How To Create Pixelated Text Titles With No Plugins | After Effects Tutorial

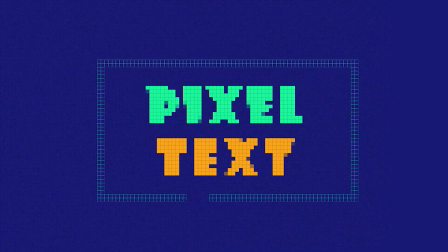0:00 Pixelated text is a nostalgic way to add flavor to your typography. So let's jump inside Adobe After Effects to learn how to make it.
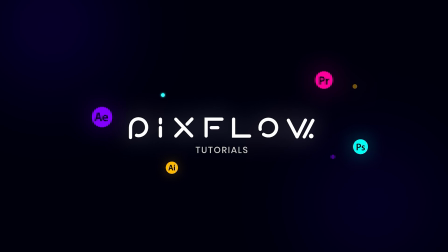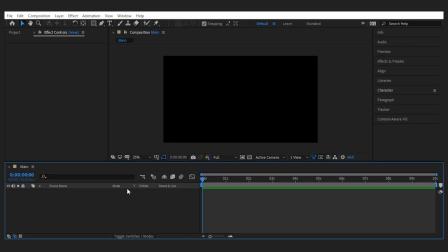0:13 Alright folks, let's just start the process by adding our text layers. Here's the first one, and the second one. I'm using a chubby font here, but that's not necessary. Good.
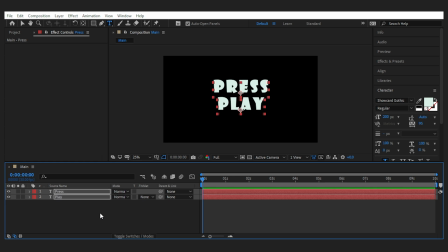0:28 I'll make them big enough to see and align them properly. Now let's add an adjustment layer and call it Pixel. Then from the effects panel, search for CC block load and add it to the adjustment layer.
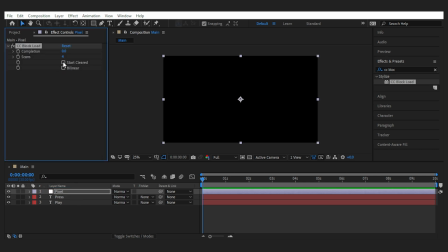0:44 Then uncheck start clear if you don't want to have a transition, like me.
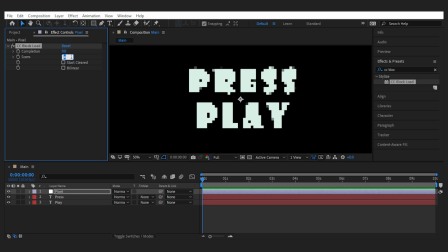0:49 By default, the number of scans is set to 4, which is perfect for my composition. But you can go ahead and try different values until it looks perfectly pixelated. You can also use CC ball action effect to achieve a similar look,
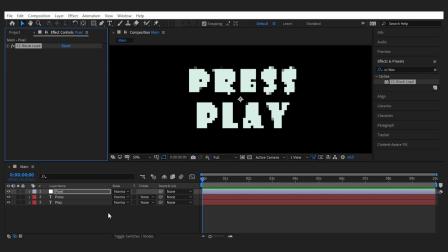1:04 but as the name suggests, it doesn't create actual blocks, so I like block load for that. Next, I'm gonna add a grid effect to the layer and set the color to a dark gray,
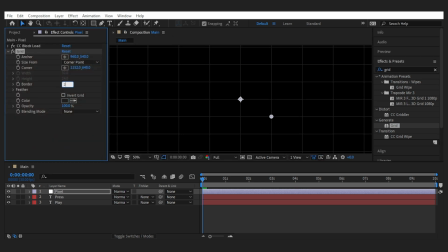1:15 border amount to 2 pixels, and set the blending mode to normal.
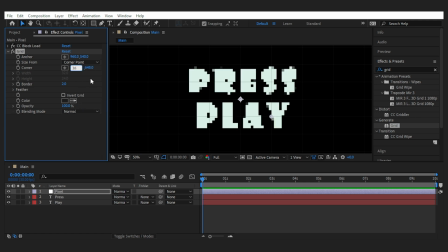1:19 Set the corners to 8 or 16, and bring down the opacity. Now we have nothing, because we need to set the anchor point to 0.
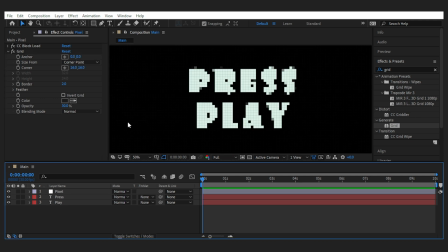1:31 And now we get these nice squares that add to the pixel look. Bring down the opacity a bit more and done. Now let's add some noise to the scene to make it more vintage. Something like 30.
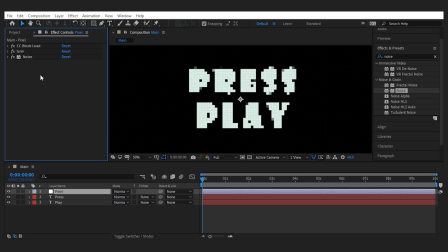1:47 And make sure the color noise is checked. At this point, we are essentially done, and you can see what we've made if I turn this on and off. But we can do a few more things to spice it up even more. First, let's add a blue background like the old games.
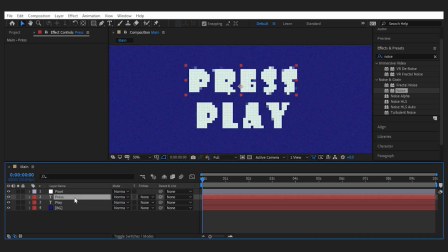2:04 Then change the color of the titles accordingly.
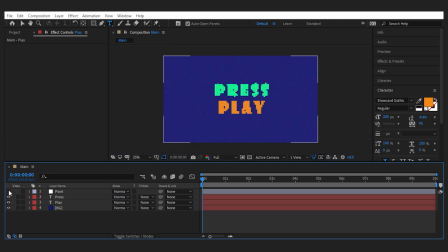2:11 Something like this. I'll also add a border to the text to make it look like a button. Okay, maybe not rounded, so I'll decrease the roundness from the rectangle path
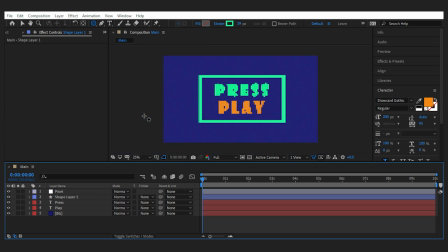2:29 and bring it under the adjustment layer to have the effects on it. Maybe bring up the opacity of the grid again.
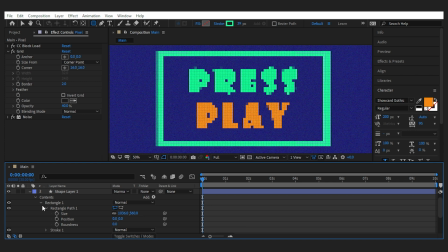2:37 And to give it some movement, we can go to the shape layer, add a trim path from here, set the start to 6 or 4. Then keyframe the offset to go 2 rounds, and it gives you something like this.
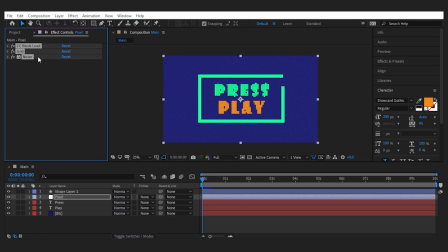2:54 You can also bring the border layer to the top, copy the effects from the adjustment layer, then increase the grid border, set the blending mode to stencil alpha, and increase the opacity, which after all gives you a more nostalgic look.
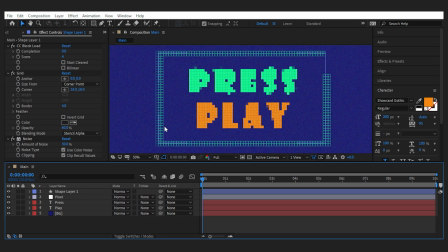3:09 And that's it.
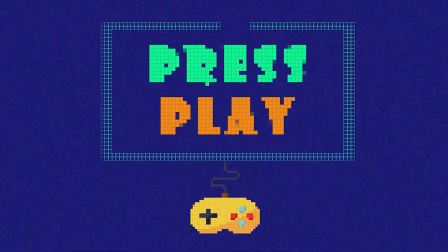3:11 You can try this pixel effect on many other things to remind people of their childhood, when games weren't more realistic than real life.
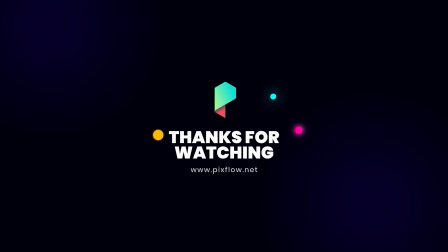3:20 Anyway, hope you learned something new today. And if you have, let me know in the comments. Good luck!